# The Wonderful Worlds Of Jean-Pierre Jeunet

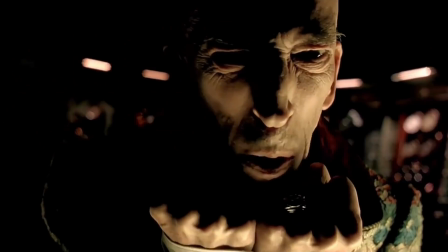249s
Forever he'll be deprived dreaming a real dream. One may be our protagonist, but the story told belongs to Kronk. My fascination with this painterly world sprung from the minds of Jeunet and Marc Carreau seems never-ending.
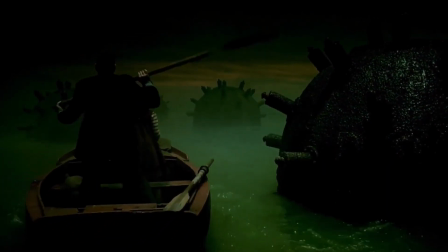263s
None compare, stylistically one of a kind, Brazil might be the closest thing to it. The City of Lost Children, really, is something special. The next film in Jeunee's filmography is… Let me show you…
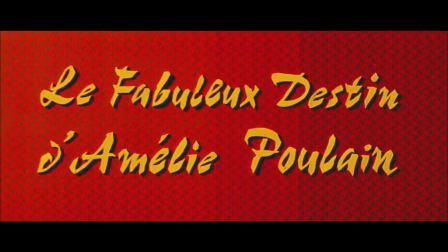279s
Um, Les Fabuleux Destines d'Amélie Poulin. Shirley has most famous work.
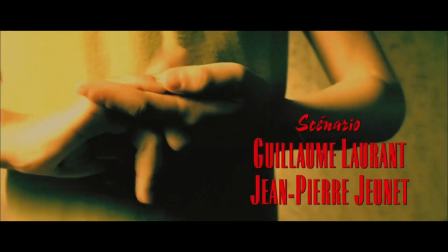284s
Amélie represents Jeunee's definite directorial culmination. Everything that came before is here, expanded, reworked, reused and or improved.
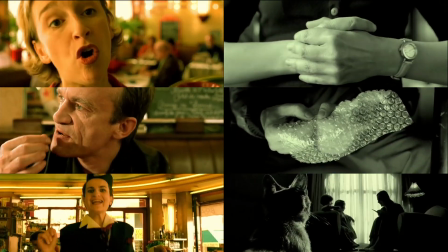293s
A narrator sets the scene. The eccentric characters are explored through their affections and dislikes, giving them complexity and personality in seconds,
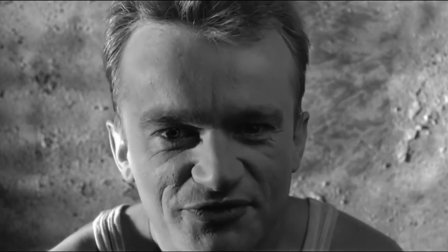301s
very much resembling Fortes, Yune's 1989-released short film, which had already used that concept to create effect.
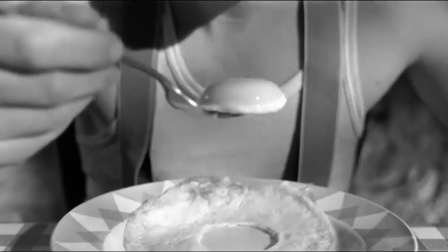308s
I love this way of character introduction. They immediately feel like real people with quirks and habits.
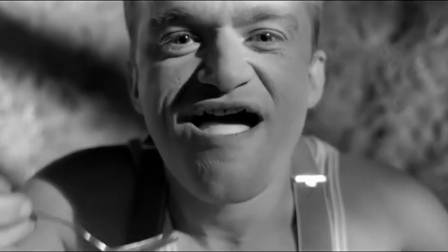314s
You may find they enjoy or dislike the same things as you, creating a sort of personal connection.
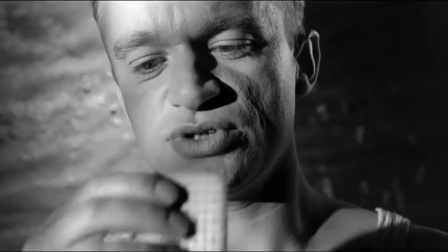319s
And we must get a feel for all these characters so we understand Amélie's impact on their lives when she chooses to involve herself.
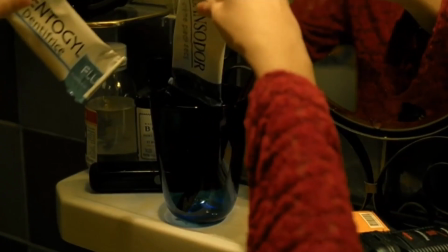326s
This is the third part of Jeunet's reoccurring motif of goodness' influence. We'd seen it indirectly and partially direct, but instinctively influenced.
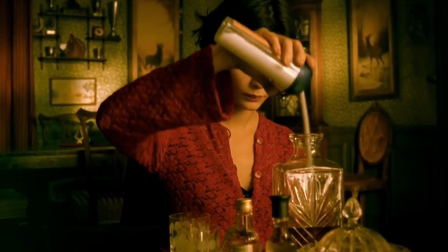334s
Now we see it directly, intentionally influenced. Nuisor being good was quite enough, one acted out of instinct,
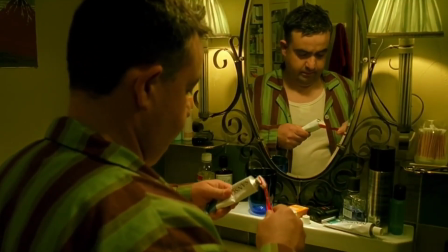341s
but Amélie makes a conscious decision to take part in the lives of all those people around her, the people of Montmartre.
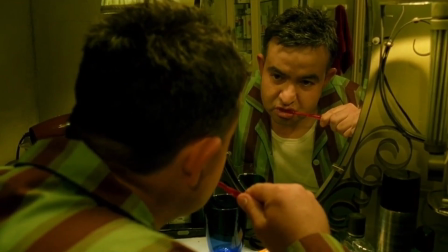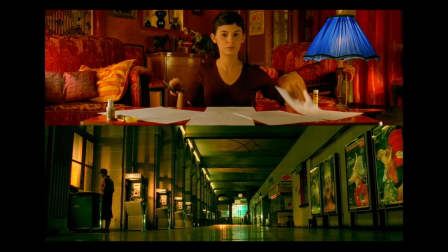356s
Amélie's Paris is soaked in greens and reds, often times accented with carefully placed blue,
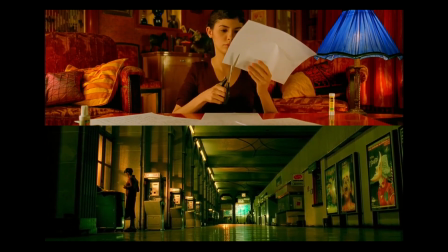361s
a scheme of complementary colors, lending the film a distinct and pleasing look.
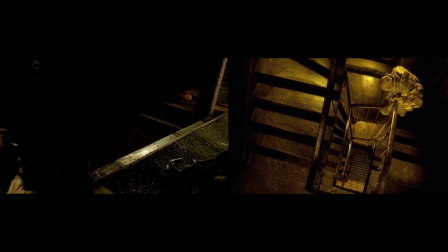366s
This color scheme was also used in Delicatessen, in La Cité d'Enfant Perdue, though in slightly different form and not as extreme in implementation.
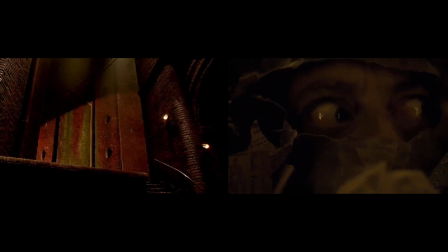374s
In those films, green was contrasted with yellowish, orangish and reddish tones, and blue was seldom used, only a handful of times.
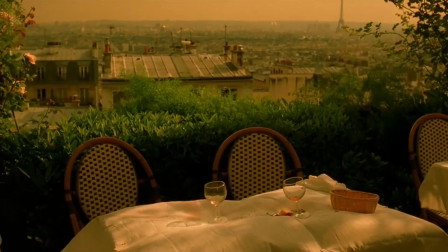381s
We explore a Paris of wonders, a Paris warped by Amélie's imagination. This isn't supposed to represent reality, the film itself knows that it is just a film.
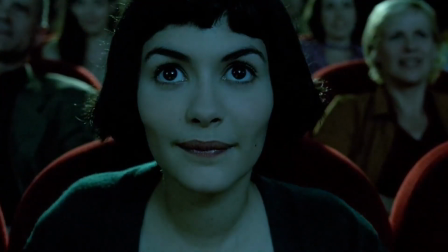390s
Amélie even breaks the fourth wall, talking to the viewers directly.
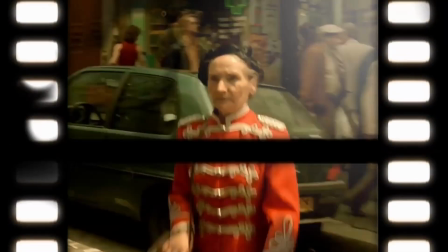397s
When Amélie guides the blind man through the streets, describing him his surroundings in detail and with infectious delight,
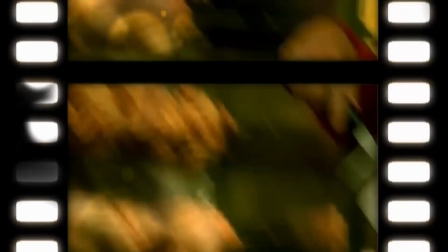404s
he gets to experience what we, the viewers, are already experiencing, seeing through Amélie's eyes.
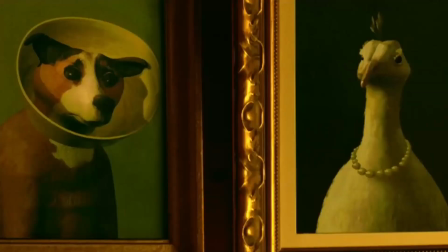414s
A world of talking photos, living paintings, adventurous secrets,
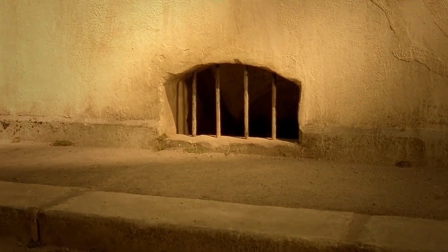419s
traveling garden gnomes and prompters and cellar windows helping out shy people that don't know what to say.
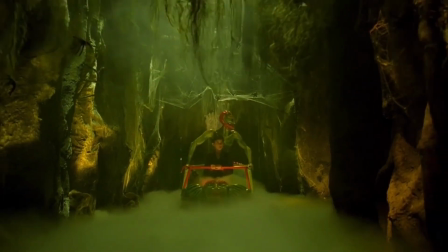428s
And all of it underlaid with a whimsical and beautiful soundtrack. Honestly one of the best soundtracks ever, I often listen to it while writing.
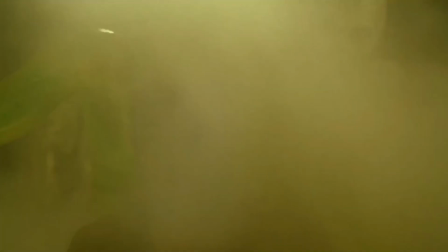436s
Composed by Yann Thiersen. Fitting perfectly, Thiersen's music creates the atmosphere of a modern fairy tale.
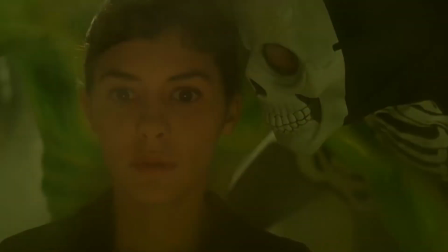442s
Just listen for a bit.
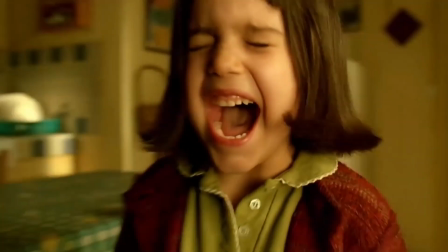451s
Okay, I continue. The camera work is active, whipping around, zooming in, always moving about, becoming a character all on its own.
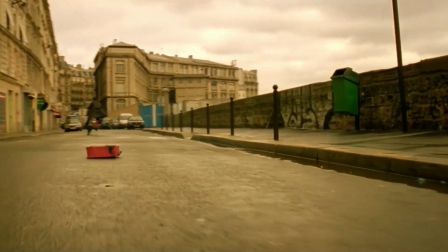459s
Jeanne is a director not with one, but seemingly endless aces up his sleeve. Whenever he uses CGI, it's creatively,
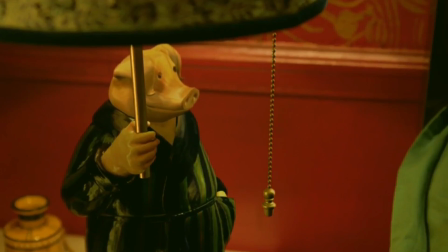466s
selling a shot which couldn't work otherwise to heighten its emotional effect or to visualize what can't be seen,
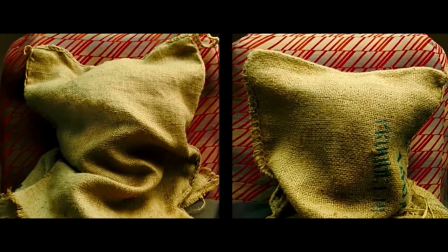472s
for example a person's thoughts, like this scene in Mi'kmaqs.
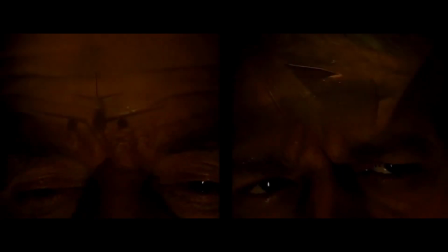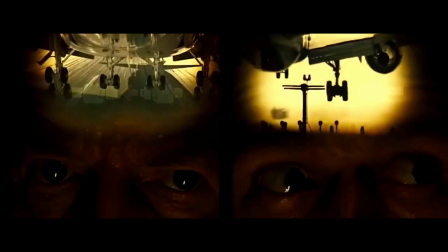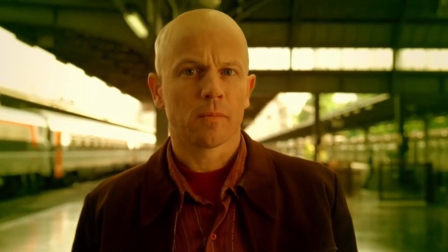489s
Amélie melting away as a teardrop and the torn pieces of the mystery man's photo reassembling themselves on his face are utterly brilliant, never gimmicky.